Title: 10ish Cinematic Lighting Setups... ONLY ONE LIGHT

What's going on guys today? We're gonna be talking about lighting and how to do epic. Oh, man I thought you were supposed to be good at lighting. Let's give a warm round of applause to Eric Fickenworth He is a professional Pilates instructor
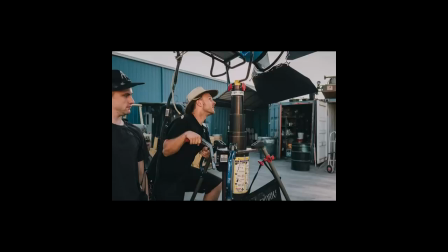16s
I'm a gaffer also known as a chief lighting technician gaffer It's a funny nickname
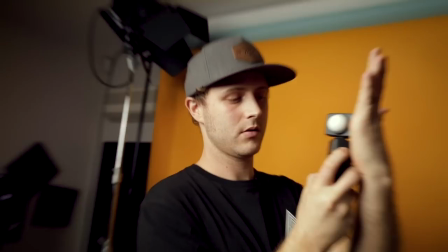21s
because if you look it up It might say a grumpy old man Eric likes to do like these crazy setups with 20 lights Why don't you just turn on the light switch? Why you got to make it so complicated? I think the dog just farted. I mean, we could turn on the light switch. You want to see what that looks like? Yeah, let's do that. I think lighting is overrated. You don't need all this crap. Yeah, sure. It's a little bit dark, but that's what the ISO button is for, dude. You just crank that up. Your job is basically useless. If you're trying to make things look more cinematic or you're trying to get a particular look that maybe clients or other people will like without having to think about liking it, Like they'll just look at it and go, oh, it looks great. They don't have to think about why they like it. That's my job Okay, well, I'm about to throw up looking at this frame. So let's turn those lights back on today We're gonna take a step back and just see what we can really achieve with just one
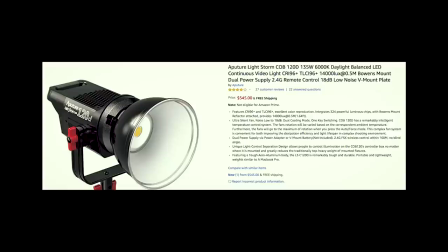70s
light source And we're gonna go with the aperture 120d this particular fixture is LED. We're choosing to use LED. It's a newer technology It's much more common. It's really interesting to see this transition. We're going through nowadays where LEDs are, you know dominating most of a package. What's the most common LED light you see on like, big productions, like the ones you work on?
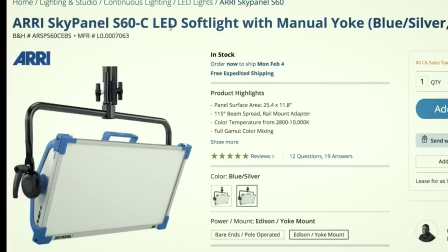91s
Sky Panel S60C is the most common fixture.
Oh darkness my old friend.
But in this video, we're gonna dial everything back. Now the reason why we're going with Aputure 120D, it's a very clean light right out of the box. It looks very natural, especially when you consider the price point. It's very powerful. It's pretty modular as well, so you could run it off a household socket, in a house, but you can also run it off V-mount batteries.
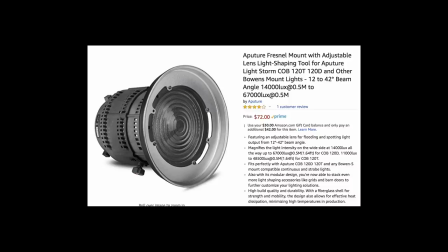116s
You can switch out the head with a reflector. You can also throw on a Fresnel. You can throw on a dome light, and that's what we're using right now. And if you have just one, you can do a whole lot with it. And also, we're gonna be using one of these discs.
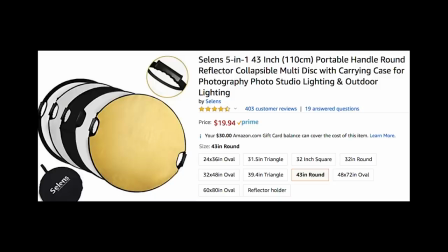130s
These you can find on Amazon for like 20 bucks, and when you're getting started, you definitely need one of these. We got a gold reflector, a white bounce. It's basically a cover that you can invert so you have a black side or a negative fill, and also a silver side and also a little floppy frame with diffusion. So we're gonna take you through 10 lighting setups that you can achieve with just a few pieces of lighting gear and here we go.
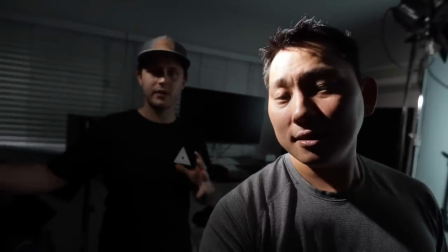157s
So the first step we're doing is we're just gonna show what a Fresnel lens can do unmodified on someone's face. Harsh lighting. By adding shadows, you're adding shape, you're modeling.
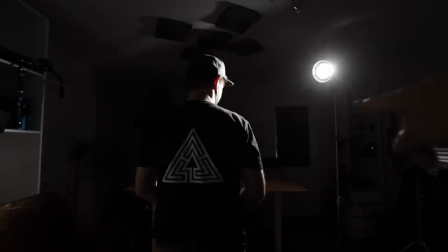170s
Essentially adding depth. There's Eric, and there's the light right at about two o'clock, slightly above eye level.
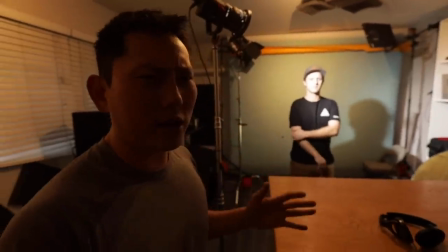176s
When the lights come in slightly from above, it tends to look a little bit more natural because the sun always comes in from above.
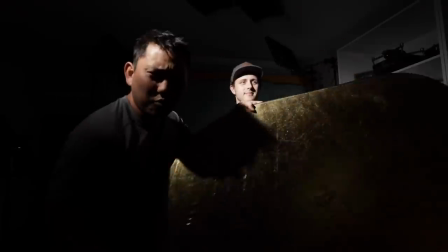182s
You can also make many modifications to this setup. I'm going to take this reflector and just bounce around a little bit, see what we can get.
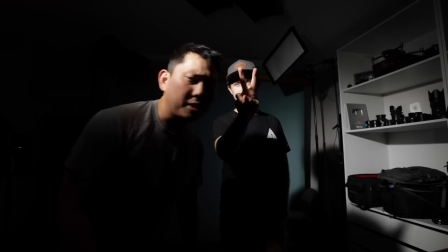188s
Let's move on to lighting setup number two, which is probably the most common. We're going to switch this Fresnel attachment out for a softbox.
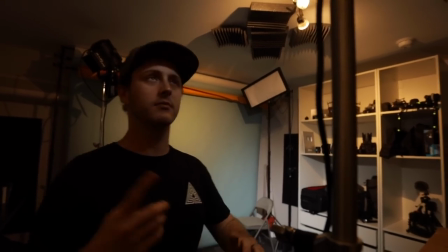194s
We're going to introduce our lighting technique called the Rembrandt. So this just pops right off.
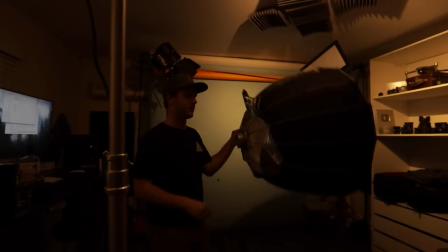199s
Here's our softbox.
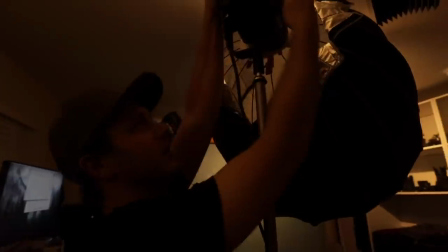200s
When you're doing this stuff, don't rush because that's when gear can get damaged and when you're working so closely with other people,
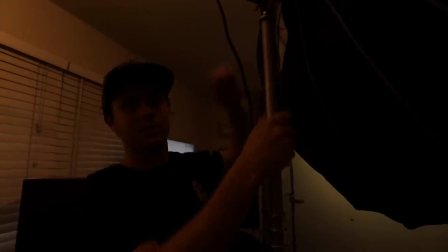209s
they can feel, you know, if you're stressed. If you're working with someone for 12 to 14 hours, the last thing you want is to be around a stressed person all the time.
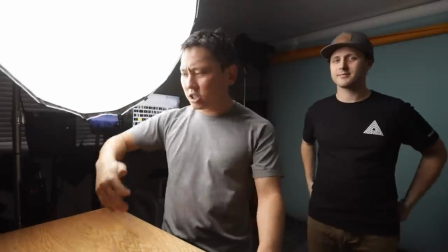217s
And here we go. We're going to strike it on. Boom. There we go. We have the light fixture set up in the same spot but with a softbox on so the light's hitting much softer now.